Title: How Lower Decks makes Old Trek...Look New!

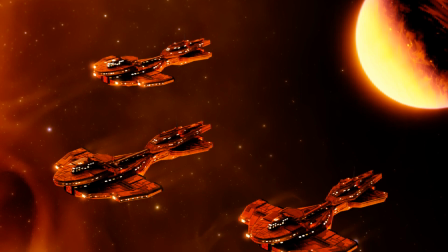[12:27]
And then if you take them to a brighter lighting condition with, like,
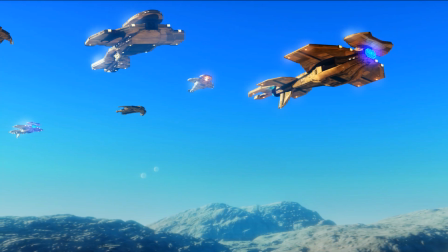[12:31]
blue light or white light and, you know, sort of something a bit more icy, a bit cooler,
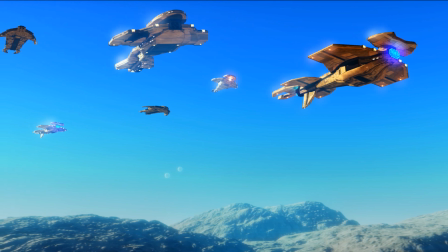[12:37]
you get gold ships. You get these gold Cardassian ships.
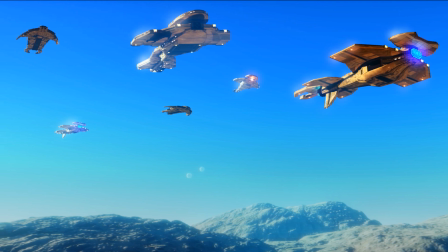[12:42]
And it's just absolutely wonderful and it breathes a new life into them and that's something you can see obviously in
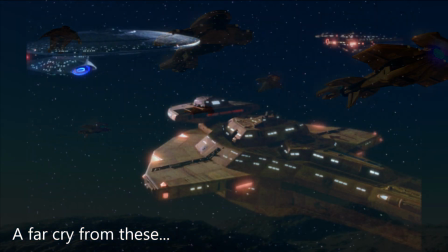[12:48]
that Sacrifice of Angels remaster but even more so because you're interacting the colours.
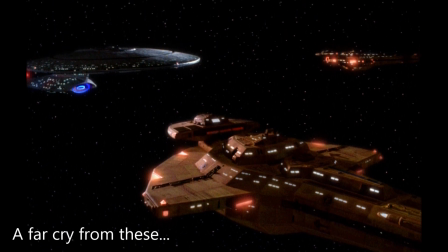[12:54]
And that's something that I have, as I've been making these renders and such,
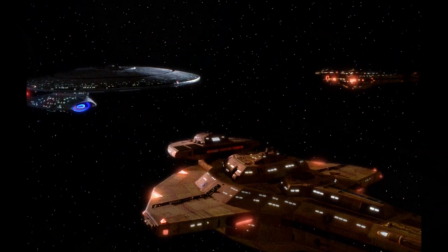[13:00]
I've become much more attuned to is the importance of interacting the colours and getting them to mesh together.
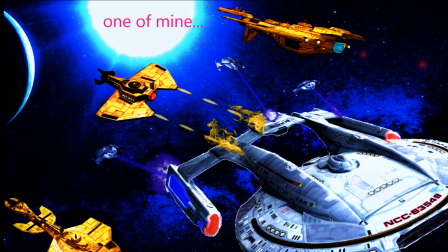[13:08]
I think it's incredibly important and it makes a huge difference as to how it all turns out.
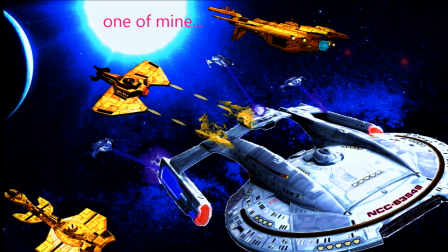[13:16]
It can just look absolutely beautiful.
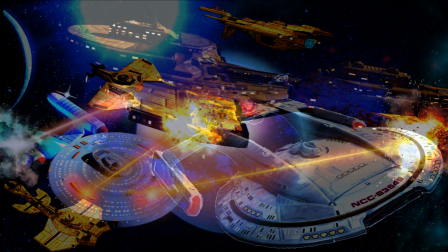[13:18]
And, you know, it was really great to see the Cardassians in Lower Decks Season 2 and for them to have that level of vibrance.
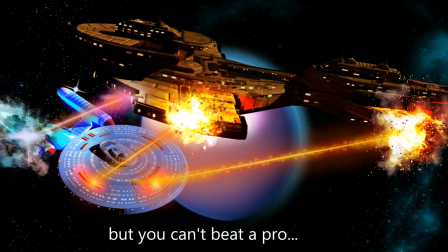[13:27]
It was a bit more flatly lit, the sequence. Again, it's another example of that opening sequence of you know they took a miranda
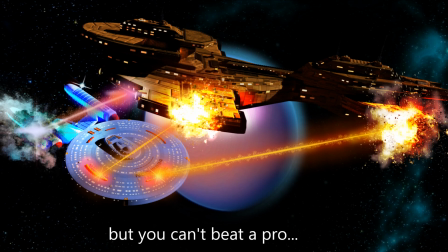[13:35]
and they just tng-ified it if that's a word but
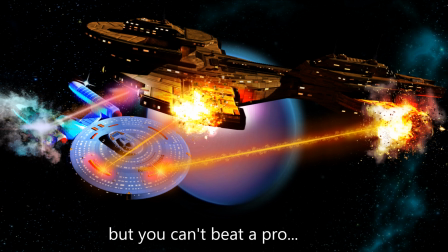[13:40]
you know they they gave it you know blue and red glows and it it
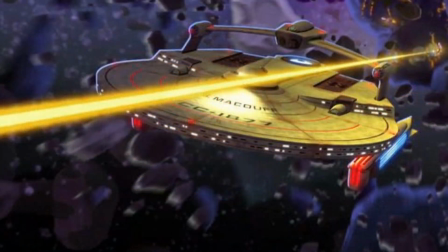[13:44]
spruces the ship up and frankly that's how i in my head canon that's
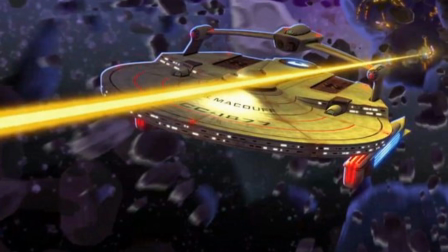[13:49]
how they probably wanted to show the not just the miranda but the excelsior during the dominion war again those are things that you can see have been done in the fandom
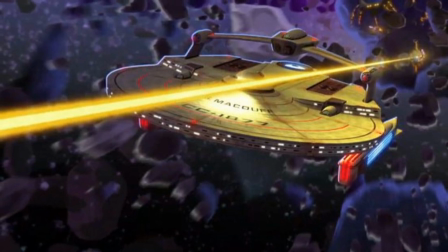[13:57]
There are loads of fan art of that kind of TNG-ified versions of Miranda's and Excelsior's.
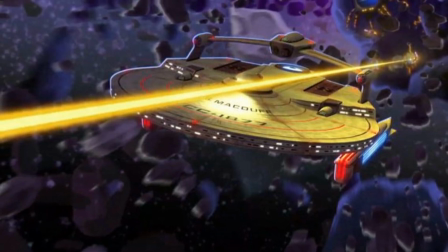[14:06]
And they just look wonderful. Absolutely wonderful. Excelsior's another great example.
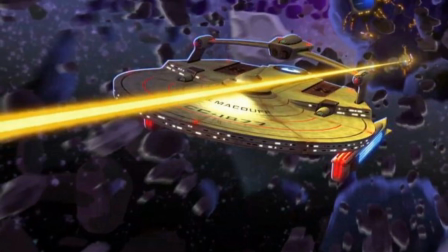[14:10]
It's actually of that movie era aesthetic. I'll probably do a whole series.
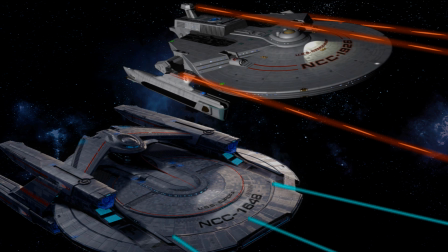[14:16]
Let me know if you want. I'll do a whole series on the aesthetic evolution of the various eras. Because that's a distinct era in itself.
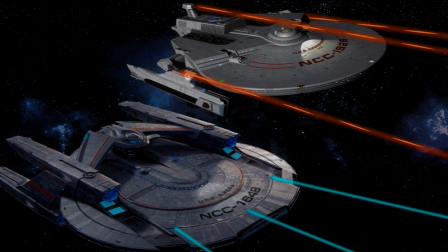[14:23]
Getting back on topic. I'll also just very quickly touch on the use of interiors and uniforms
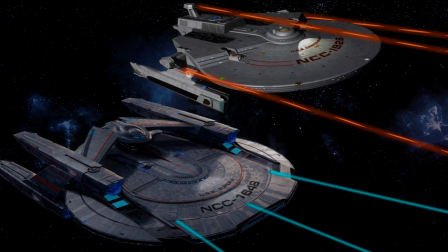[14:29]
there's in quite interesting there's a big contrast particularly now we see it in series 2 between
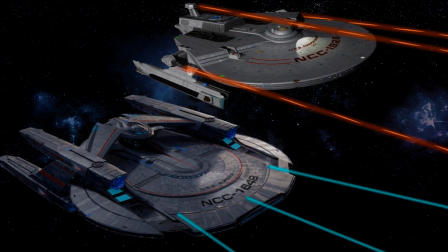[14:35]
uh the Titan interiors and costumes and the
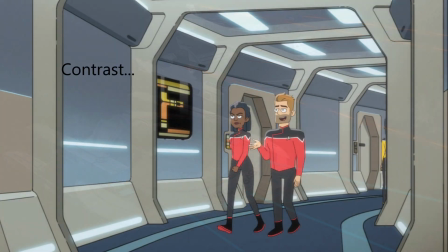[14:40]
uh Cerritos costumes and interiors so the Cerritos costumes and interiors are very heavily based on that
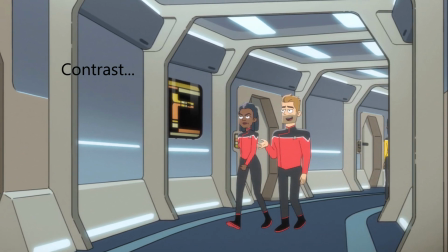[14:47]
of the Enterprise D very bright and open but it's interesting they've actually changed
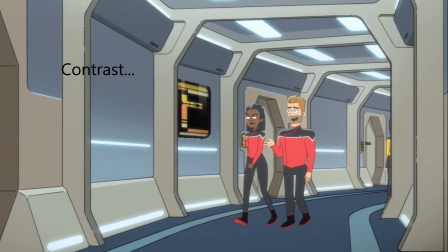[14:52]
it they have incorporated a bit of jj trek into it it's more there's a lot more
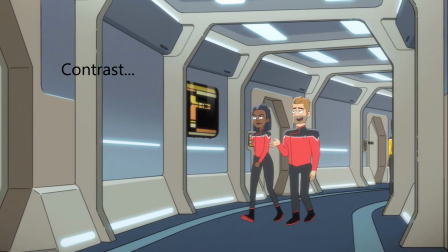[14:57]
white and light colors to improve the kind of
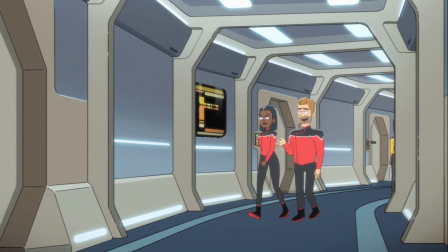[15:02]
dull look of the corridors uh the bridge is very bright and lightly colored as
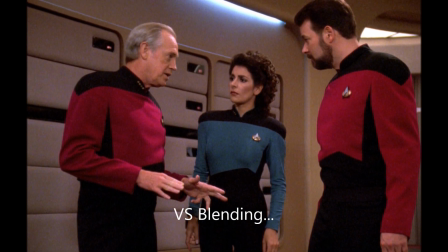[15:08]
well so there is that and it helps but what it does is it really brings out the colors in the various uniforms they also have
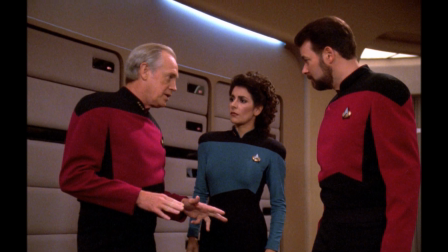[15:15]
of course the white stripe across the top now It's essentially the TNG uniform with a white stripe across the top,
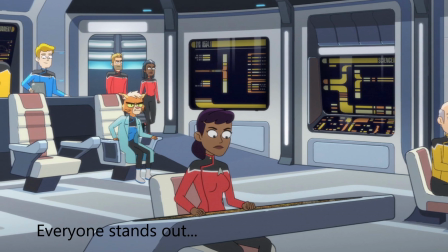[15:22]
and that helps bring out the brightness in the various uniforms, and also makes them more noticeable,
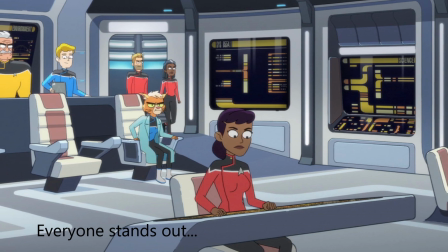[15:30]
particularly when you have the dark trousers as well,
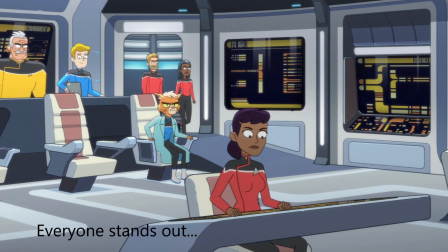[15:34]
against the light grey-slash-white ship interiors.
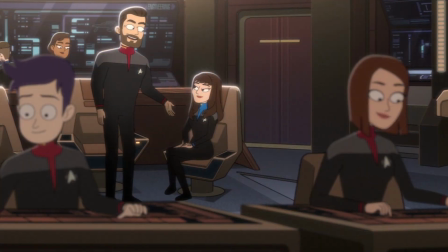[15:41]
um and then that brings me to the titan very quickly we haven't seen a huge amount but i think we've seen enough to say they've got the darker
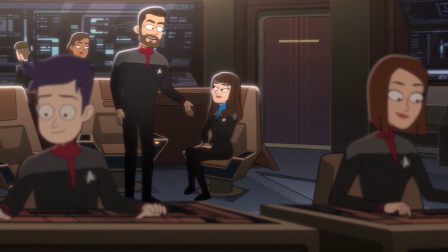[15:48]
wartime uniform and this is an interesting thing that i'll get on to at the end the colors are more muted and it's much more you
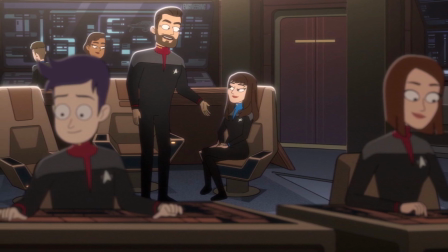[15:55]
know military and the the ship's interior reflects this it's darker
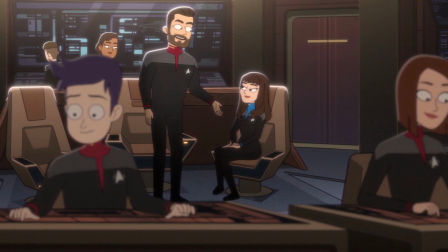[16:00]
uh more brownie and reddy and dark and you can kind of see that again
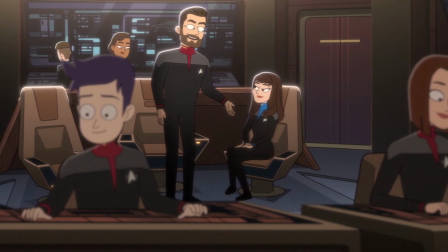[16:05]
reflected in the enterprise but also the defiant defiant scenes are actually quite darkly
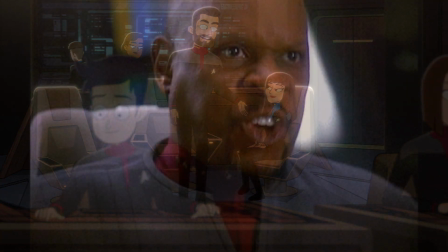[16:10]
lit compared to the bridge of the enterprise so i think that's very interesting and
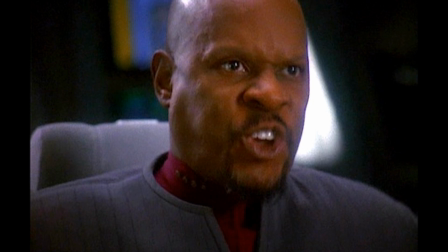[16:14]
it's an interesting thing because again and actually it's something that seems to be shown in
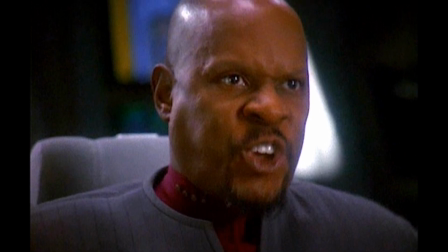[16:19]
recent episodes is that there's actually this kind of division there's almost these two
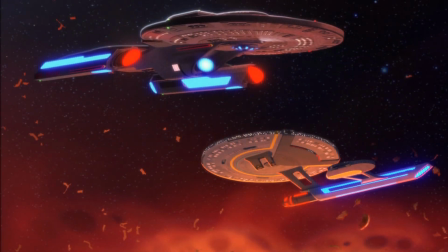[16:24]
fleets in starfleet now you have the uh the tng style fleet of
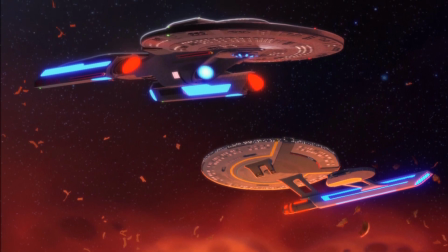[16:29]
the uh you know of the cerritos and all the California-class ships.